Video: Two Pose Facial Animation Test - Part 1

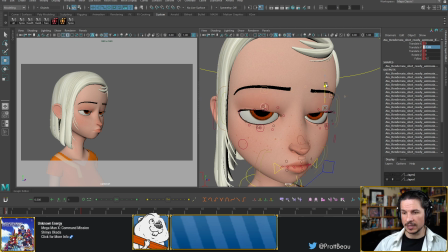Now, you don't want to go too far with them or else you'll start to get this, which could also work, but again, it depends on who the character is. For me personally, this is not as interesting because now we have no definition in the brow area.
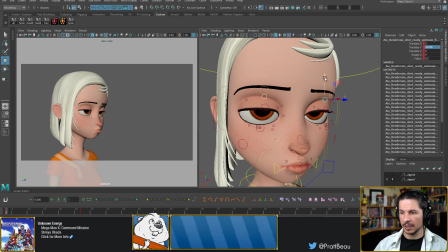So I like to go kind of a happy medium where we get that softer look, but we still get the contrast, the silhouette, where we can clearly see the eye versus the brow.
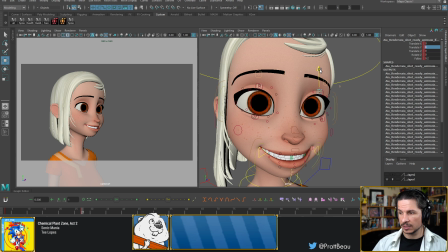And even on something like this, I'm actually going to be pushing these controls. I could push them up a little bit if she's like really excited. And if it's more kind of a calm smile, I can just bring those down a little bit and shape them just a little bit more like that.
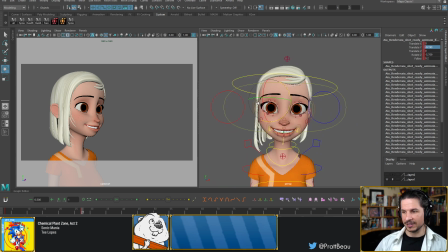Now, from the front, this face is going to look really creepy because everything is perfectly symmetrical on both sides.
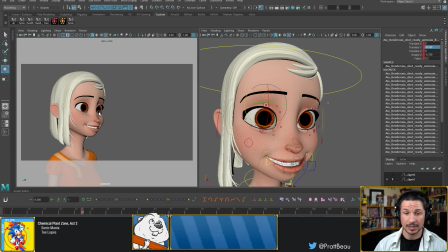So we've done a quick pass on the eyes and already they're looking better. Now the mouth.
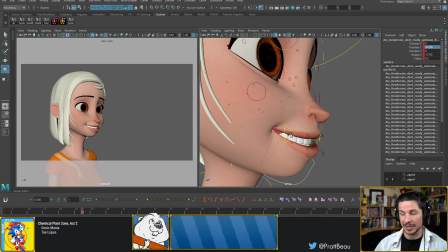We put this mouth into a smile and ooh, it's creepy.
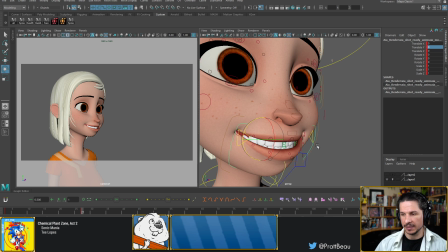Well, why is it creepy? Well, there's a few different things.
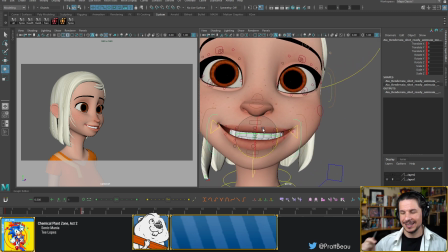The first one, and probably the biggest, is as she's smiling, her mouth is just being pulled straight out like this, which gives a very, well, we'll say it's an interesting look.
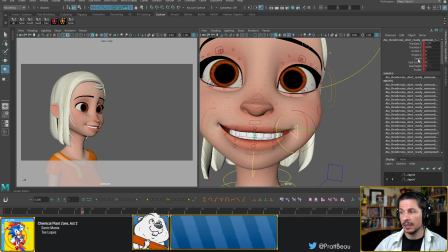It's a very Joker-esque smile, I guess you could say. Instead, we want to make sure that as the character smiles, the mouth corners are being pulled from the cheekbones here and are being pulled up to there.
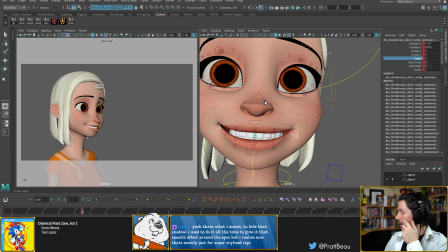And the cheekbones kind of are a little bit behind the front teeth for most people. So when you're smiling, your mouth is actually being pulled back ever so slightly.
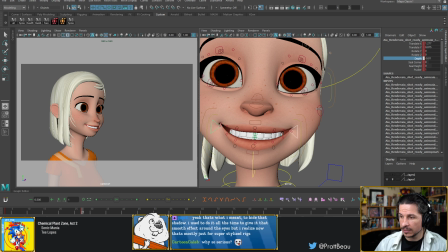So instead of going straight out, we actually want to bring it in slightly like this.
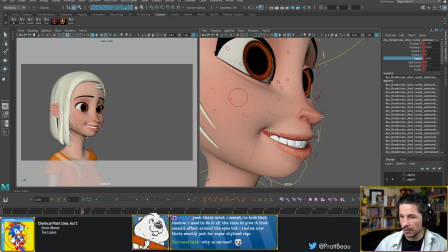So now we're getting a little bit more depth to that mouth shape.
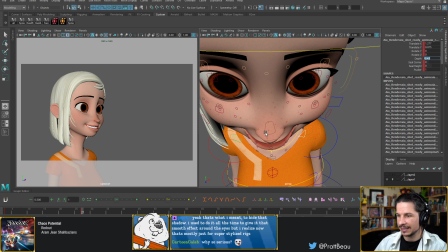You can see this roundness happening. It's a terrible angle, but you can see that difference right there. Just pulling it in to wrap around the teeth.
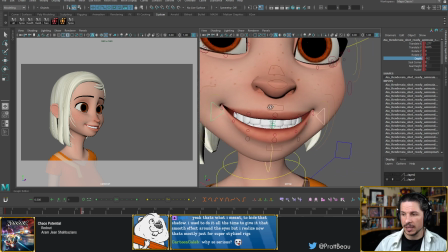It doesn't have to be much, but a little bit will help.
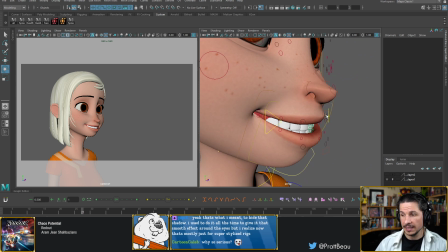The other thing, lips are stretched over the teeth, which means that they're not going to just be sitting out.
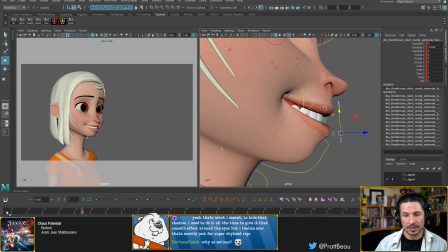Again, just like on the other one where the lips kind of came out a little bit more, with this, lips are going to go in. This is, again, a top thing that I see students forget when they're doing mouth shapes is lips are stretchy. So as she smiles, her lips are going to tighten against her teeth slightly.
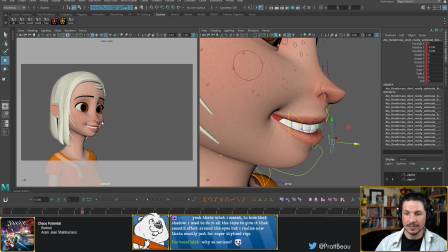Like that. And all of a sudden, that makes a huge difference. Suddenly, instead of just feeling like the character is just being pulled like this, now it feels like there's a smile in here.
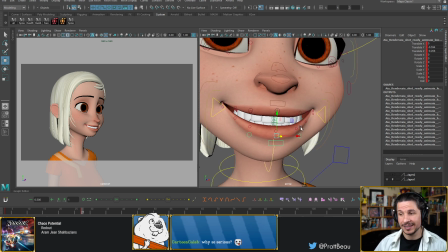It's still very creepy, but it's starting to look better.
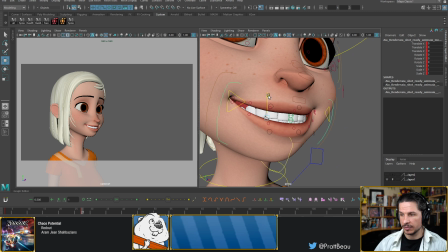We can push this even more. For example, when we smile, our mouth tends to come up a little bit. Now, the teeth are going to look very strange here for just a second. But this is going to help give that like more fleshy feeling to the mouth.
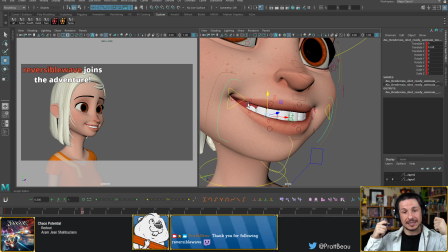Again, where a big thing is trying to avoid the feeling that someone just pulled your cheeks. That's the big thing. And Reversible Wave, thank you so much for the follow. And Sugarbach, thank you as well. So we've got that. Let's see. What else can we do here?
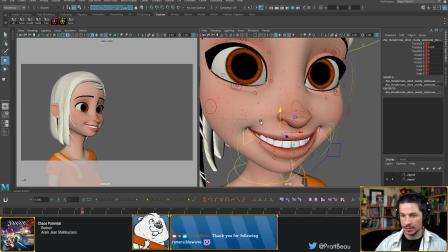Well, we can push. At this point, what do I want to push?
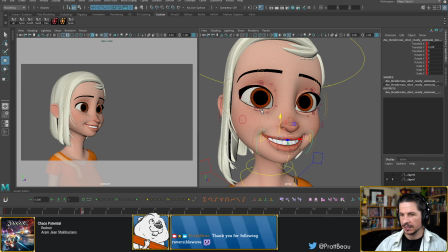We need to really sell the genuineness of the smile. And I think at this point, I've kind of got the core in here. I should really just figure out the directionality of the face that I want to get now.
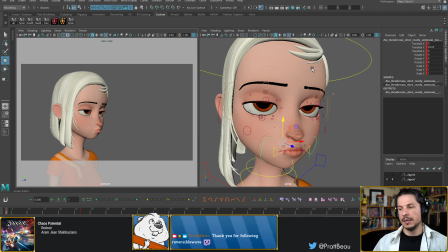So what I mean by directionality is, right now, everything is perfectly even.
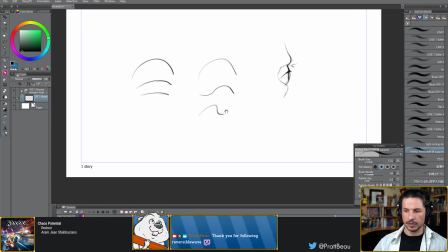So for anyone who hasn't heard me talk about this before, when you're posing out a face,
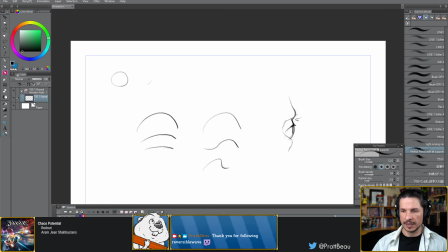we don't want to just pose out a face where everything is even. The brows are even. Let's say a character is looking in this direction. The nose is even, and then the mouth is even. And let's actually kind of do that bored expression here.
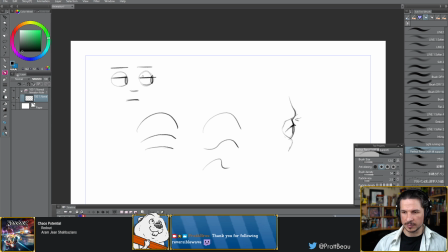For the bored expression, it would be more like this. So let's say you've got that.
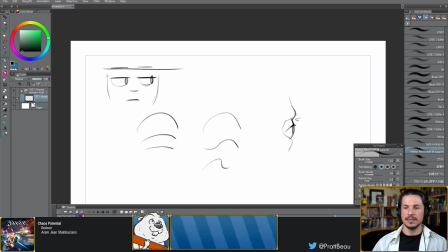So you've got your character, bored expression, and you can see everything is perfectly in line and perfectly symmetrical on both sides. This is a boring expression, both because the character looks bored, but also because it's not fun to look at.
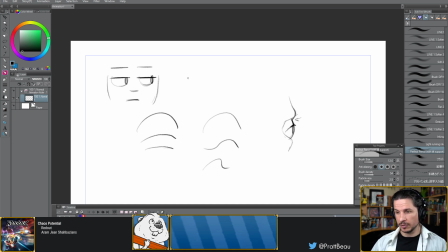Instead, we can push that expression a little bit more. So for example, we can push the contrapposto and line of action of the face. So for how I would do that is you could have one eye kind of like this,
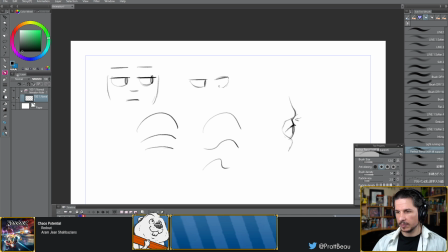and then the other eye might be a little bit more open, just a little bit. Something like this. So now you're starting to get a little bit of shape to the eyes here. The brows, maybe the same thing. Maybe one brow is kind of a little higher than the other.
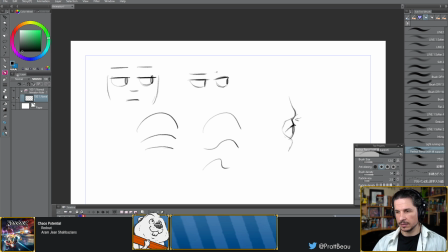Now, if you don't want to get quizzical, you can still do a little bit of the same thing. Quizzical would be like this. The mouth, push it off to the side a little bit. Again, our mouth is very fleshy. We can move it side to side.
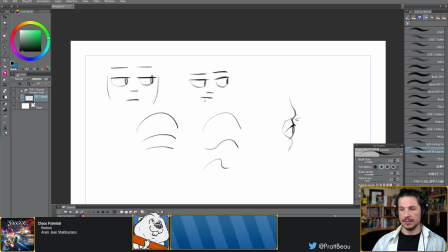And then the nose, because it's cartilage, will move along with that. So now, it's very slight, but we've got this angle to the face here and a line to it,
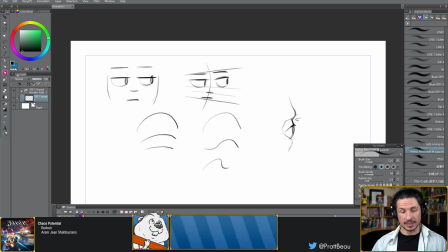which is going to make the character look much more interesting, even with a bored expression. Now, you can push this in very subtle ways, or you can push it extreme ways. So for example, if a character is really happy, you can push this like for a smile.
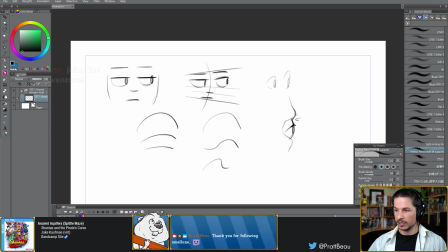Let's say the character is still looking to the side. You can really push that expression and push that cartooniness of it and push that mouth. Then the nose would be like that. So now we've got this huge range.
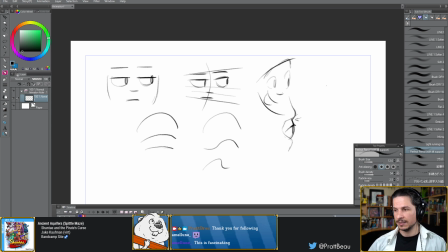And that adds appeal versus making a smiling character that's just this.
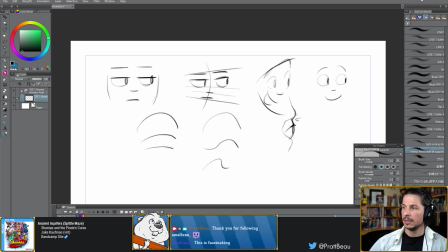That's just a generic smiley face. So with a board expression,
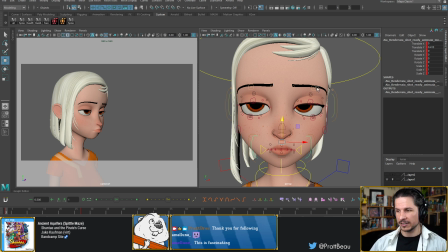it tends to have to be more subtle because any offset and will make the character look like she's like quizzical and it's like, really? That kind of expression versus bored.
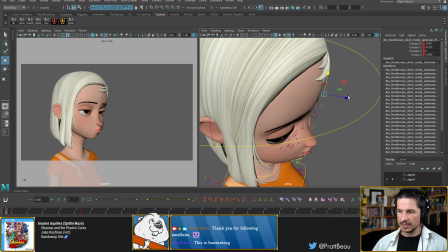But we can still try and push in some ways. So one thing I'm actually going to do, I'm actually going to take the brows and move them forward slightly,
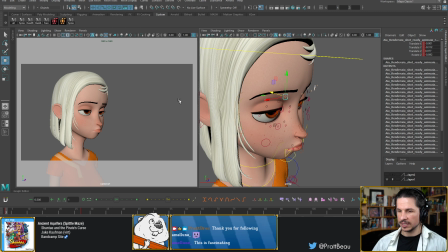just to add a little bit more contrast to the shape of the brow there.
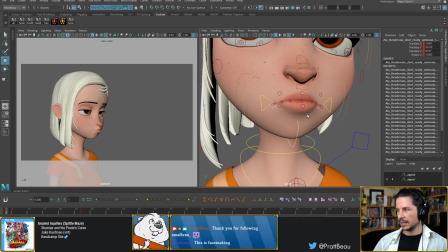Let's see. So the big thing for this board expression is probably going to be the mouth.